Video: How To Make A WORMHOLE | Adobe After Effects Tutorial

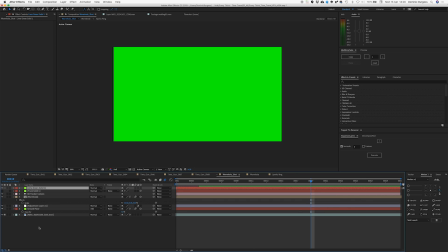28:54 So we're to make a couple of solids, well make one solid, and actually we want that to be the comp size, we don't need any bigger than that, and then we're going to stick a lightning,
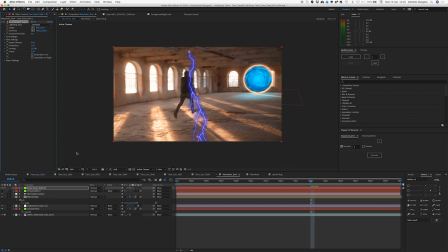29:07 advanced lightning, not just normal lightning, there we go, advanced lightning, and we are going to make that a 3d layer, and we're going to put it back where that wormhole is,
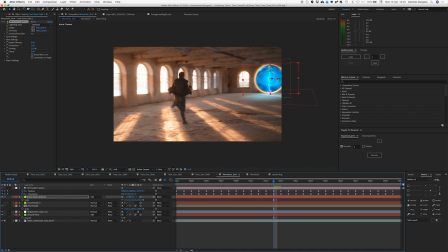29:20 let's just stick that on add because want to make it look nice and and bright and stuff and we're just going to like stick a point in here a point in there actually let's scale this up a bit more and then we're just gonna have to move move these points again and all we would want to do is just create these little flashes of
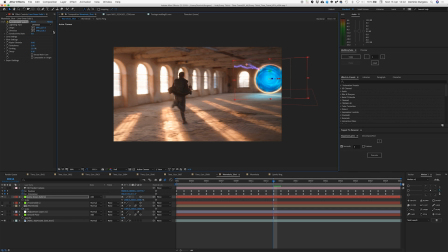29:40 lightning as if they're sort of arcing onto oh we need to change this by the way we need to change this to strike there we go it's just as if they're kind of coming off the wormhole and hitting some of the ceiling or the floor or whatever so let's put one there let's
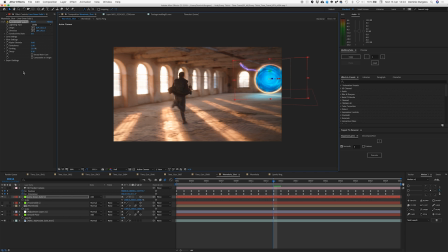29:57 change the color because let's just put a hue on there and we'll change it to more like a bluey yeah somewhere like there and we just want a flash of it so we're just going to hit alt and begin bracket I think,
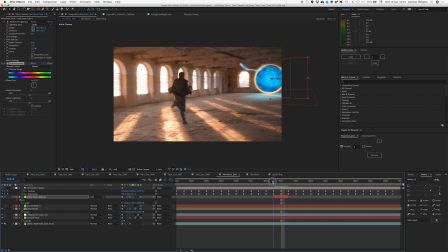30:18 is that right? Apprentices, whatever you call it, and then that's just going to have one flash up there. We want to change the, so it kind of looks like it's, you know, moving. We can change the conductive state, see like that? It sort of makes it look like it's moving.
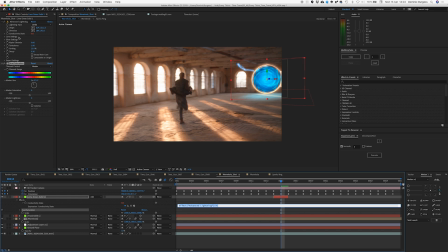30:33 So we can just put like a quick expression on that, just to say time times, I don't know, 50, and then basically as you're going through that will actually animate. and we just need to do a bunch of those okay so here we go we've got some lightning or electricity striking off it next thing actually is the and I think it's the last
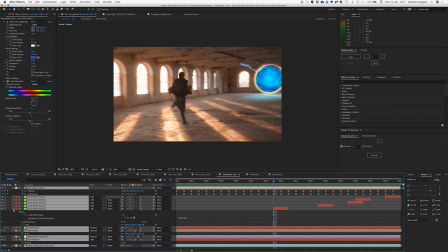31:00 last little touch for this shot and it's just to add some heat distortion so
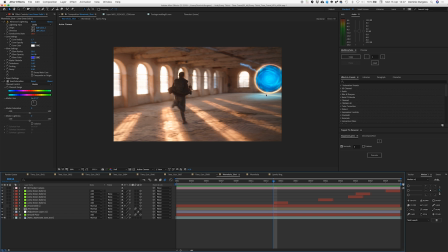31:05 imagine this thing is kind of emitting radiation we want to add some of that
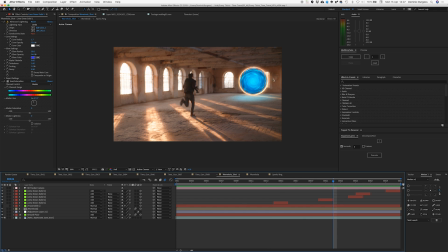31:11 stuff to the shot so it's distorting the background and to do that I use if we create a new new adjustment layer to do that I use a plug-in again from video copilot I mean man that guy should be paying
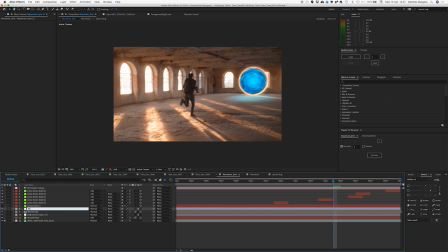31:26 me a million and it's called heat distortion I'm just going to type that in there heat distortion on this adjustment layer and then we're going to search for it here heat oh there we go heat distortion and And as you can see it kind of completely distorts,
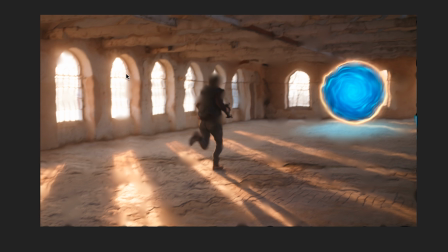31:42 but it's really it's not just like turbulent displacement It adds these really nice little bits of blur in there as well, but obviously we don't want it across the whole frame So we're gonna make that just a mask Circular mask. We're gonna bring it out. We're gonna just do this in 2d.